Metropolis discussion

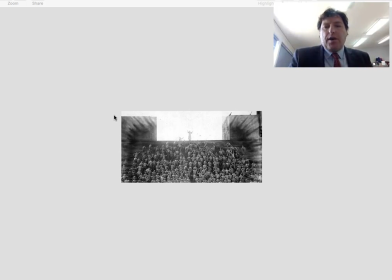12:15 So at this moment we get this incredible revolution, and then we get a reasonably intriguing shot. We get this
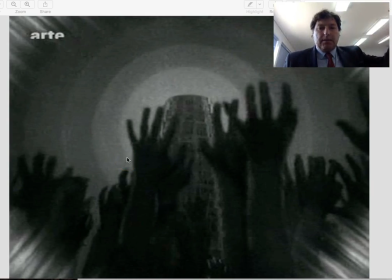12:26 very quick shot of all these hands rising up into the air like that around the Tower of Babel, and these concentric circles here around the top of the tower.
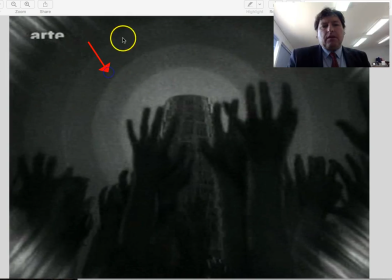12:40 This sort of stuff here, these circles, and then these hands. Then of course we still have this, which is the edge of the fable. It's kind of like a filmic technique that many of us know and are familiar with,
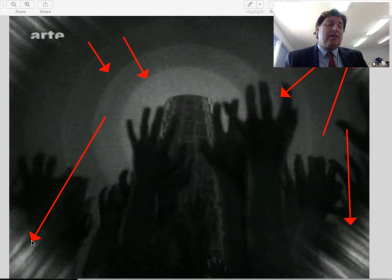12:55 which is we are not talking about reality now, so let's actually manipulate the way the screen looks. That kind of thing is going on as well. But this shot is an intriguing one, and what these hands represent have that expressionistic idea, that concept of revolution,
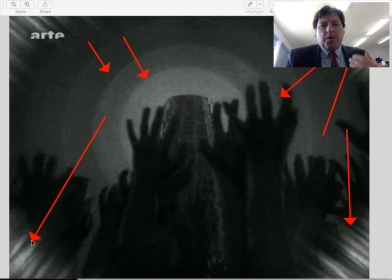13:15 that concept of the worker overwhelming a tower, and the tower has lost its salience because the arms and hands are now the same size. We're talking about perspective here, not in terms of waking up to something, but perspective in shot.
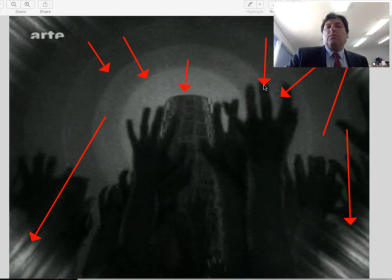13:32 Something close to a shot appears and looms larger than something further away. And so now the workers are framed in a bigger sense, even one part of their body. They are stronger, bigger, and more powerful than the tower itself. So in the end, when thinking about a movie like Metropolis or a film like Metropolis, make sure that you are thinking in terms of some of the way those scenes work as complete works, as complete pieces. And now thinking about how does it contrast with something like 1984. Well, here we have, of course, the idea of hierarchy and power, one of the themes that works across both texts in a very, very important way. Think of the way in which Orwell places Goldstein's manifesto in the centre of the narrative, and the way Lang places these biblical sort of Maria stories in his documents. So both of these have this allegorical background driving what is going on in the main plot and influencing the reader, the viewer, or what have you, in terms of where to position themselves and how they position themselves, and also representing their own contexts. So that kind of thing is something you need to talk about in your response and in your essay. Excellent.